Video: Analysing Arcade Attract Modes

Hey there. No green screen for today. I'm taking a break, playing some games. Arcade games in particular. I mean here I'm playing Gunblade New York and LA Machine Guns Arcade Hits Pack. You know, during my time in education studying film and media, you get to analyse a lot. Visually and audibly. Can my analysis skills be applied to video games? Absolutely. Now I can talk about overall artistic choices in triple A games as much as I want, but I'm focusing on something that doesn't get recognized nowadays. You've seen the title, Arcade Attract Modes. Attract Modes, as the name implies, helps attract customers to play their games.
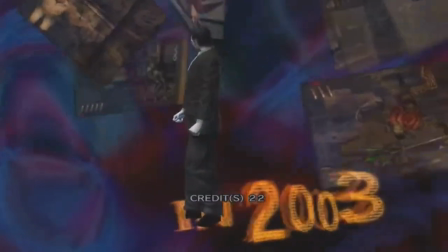[0:45]
Some attract modes just show gameplay while others go the extra mile and create exclusive cutscenes, music and dialogue not seen in the actual game. Now these aren't long, you don't have much time to attract customers, especially in a loud establishment like the arcades. So how would you go about attracting people? I'm going to analyze three of these track modes and say why I think they're effective. Let's begin.
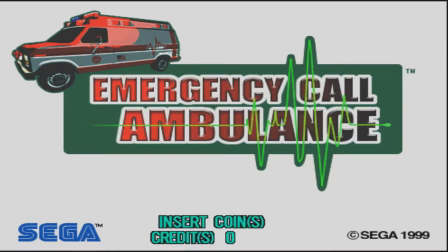[1:09]
Sega's emergency call ambulance is a good example. Everything is very quick cut here.
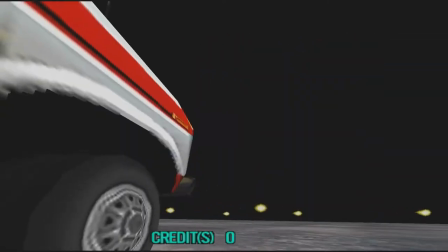[1:14]
The situation feels intense, as it should be. Cutting to and from accidents, the ambulance, the word emergency,
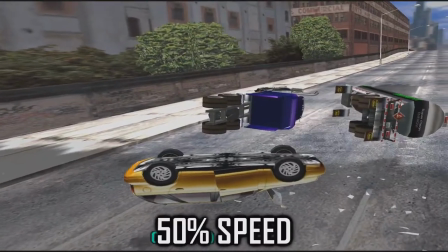[1:21]
the paramedics in action, to multiple symptoms displayed over an electrocardiogram pulse.
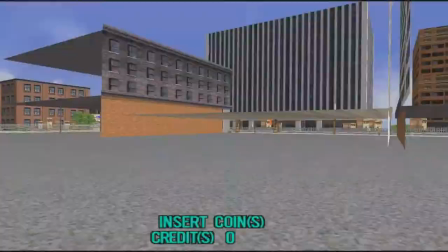[1:26]
Too quick to read all of them. Looks overwhelming, but eventually it just cuts to one long take of the ambulance driving, as that's the priority here.
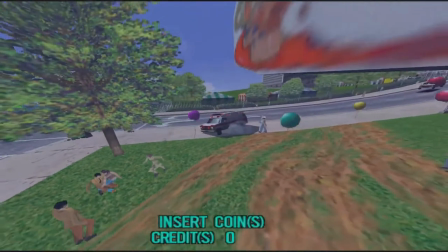[1:33]
Take a look at this shot, it freezes and does some cool matrix rotation to get a better angle on the area.
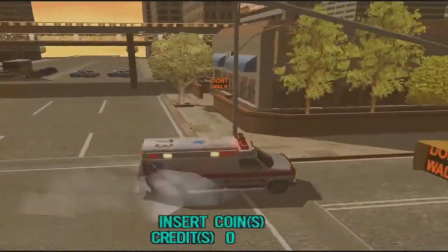[1:39]
Look at all these obstacles cluttering the frame. The ambulance is taking the tiniest shortcuts because every second counts, but they're so close to hitting someone.
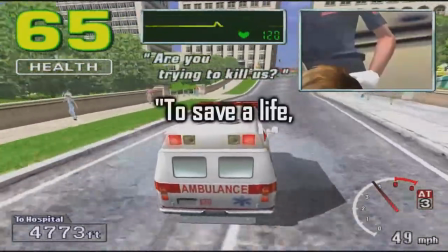[1:47]
Well, you know what some people say, to save a life, you might need to take one in the process.
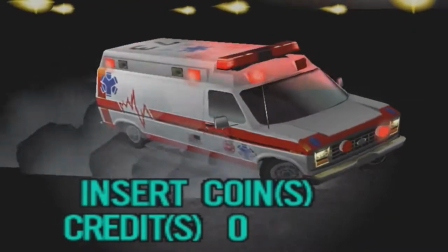[1:52]
In some scenes the ambulance is driving around in pitch black under a spotlight, why?
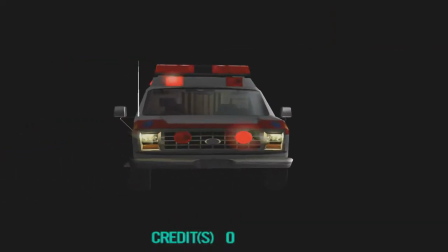[1:57]
The darkness represents the unknown. No scenario is the same, an ambulance will go to different places for different scenarios each time.
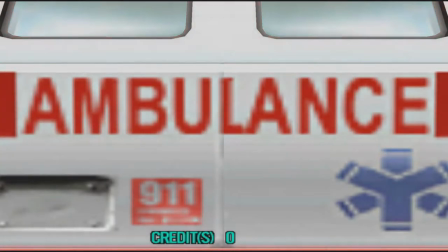[2:05]
Much like a journey, we don't know what lies ahead, hence why we can't see what's ahead of the ambulance.
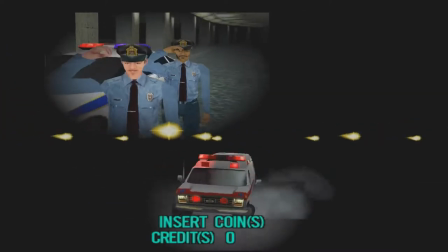[2:10]
Tiny brief shots of the patients themselves with a partner of some kind. They actually have a little personality here, they're not complete nobodies.
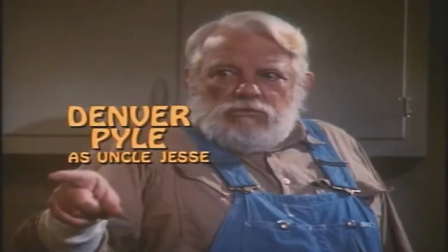[2:18]
It's like in TV intros that introduce main characters. That's the kind of main aesthetic I can get from this, the presentation of a TV show.
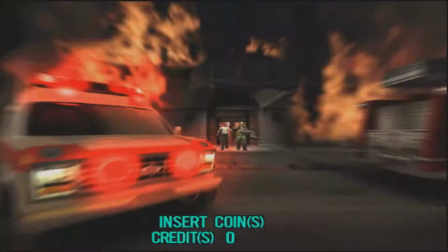[2:25]
The music sounds very action-packed for it as well.
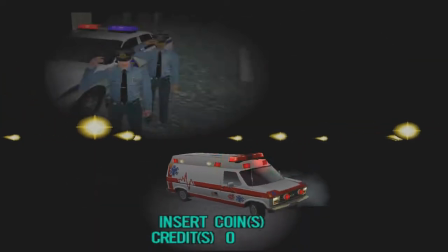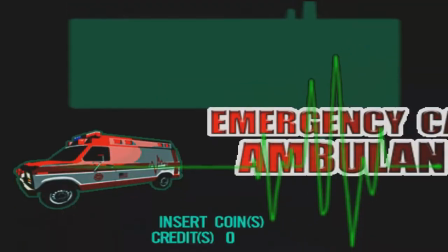[2:35]
It's an aesthetic we can all understand because it's been in our lives growing up. Kids grow up saying I want to be a fireman because they watch Fireman Sam,
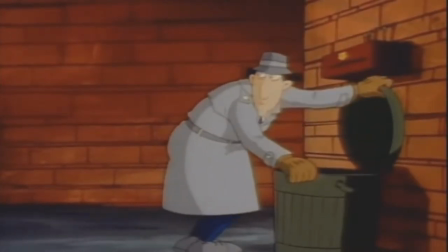[2:42]
or wanting to be a detective because they watch Inspector Gadget, and when they get older, they move on to live action like CSI and those Chicago series.
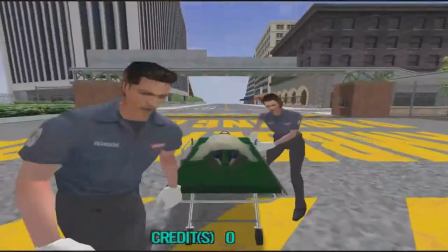[2:50]
The game feeds the desire for that heroic fantasy, which is why I think this attract mode is effective for attracting customers.
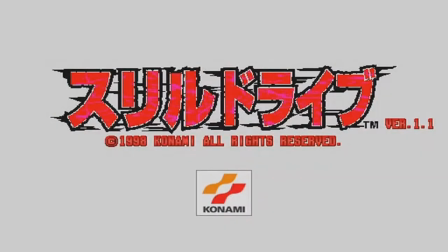[2:57]
Konami's Thrill Drive is an odd example, admittedly it's pretty much just gameplay, gameplay, but I'm putting this in for presentation reasons.
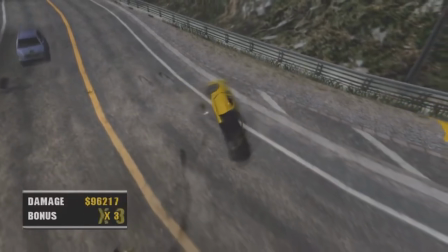[3:04]
Some people compare this to Burnout because both games share a uniqueness to Crashing. I'll occasionally hear that Thrill Drive was an inspiration to Burnout, but I don't know if that's true.
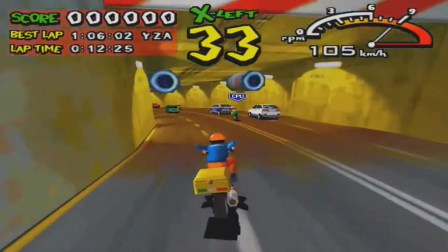[3:13]
When you think of aggressive driving games, racing or not, they're usually presented in a positive yet rebellious fashion.
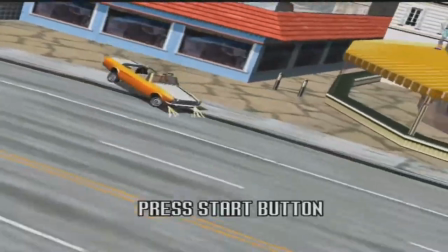[3:19]
Tiny little details like scruffy, unaligned fonts to punk rock music are usually associated here, but Thrill Drive is nothing like that.
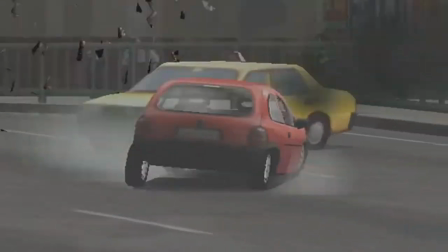[3:27]
The presentation here is dark, and if anything, discourages aggressive driving. There are people flying through windshields!
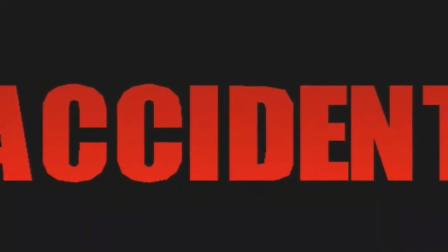[3:34]
Intertwined with the words warning, danger, collision, and accident in red, basic colour connotations for red are clear here.
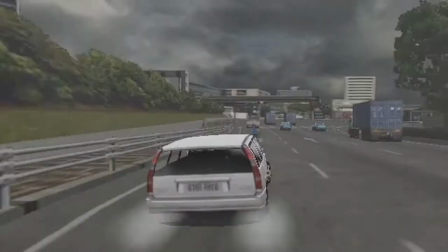[3:41]
The only thing missing is blood. The locations themselves aren't very saturated.
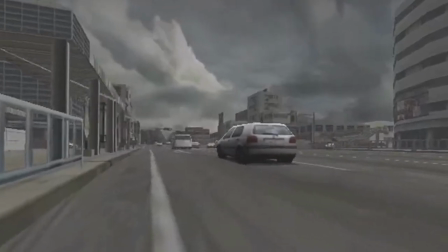[3:46]
A lot of cloud and not enough sunlight. Grey cumulonimbus clouds in particular.
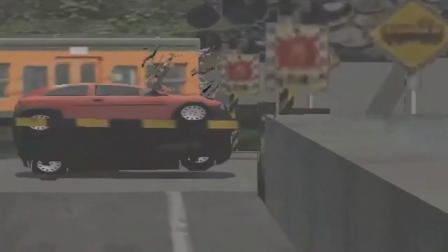[3:51]
A chance of rain. Depressing? Or because there's a chance of rain, it further emphasizes the danger as rain will make the driving conditions worse.
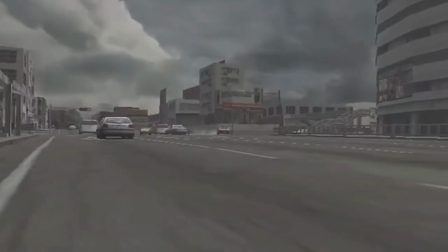[3:59]
The music doesn't sound very happy either.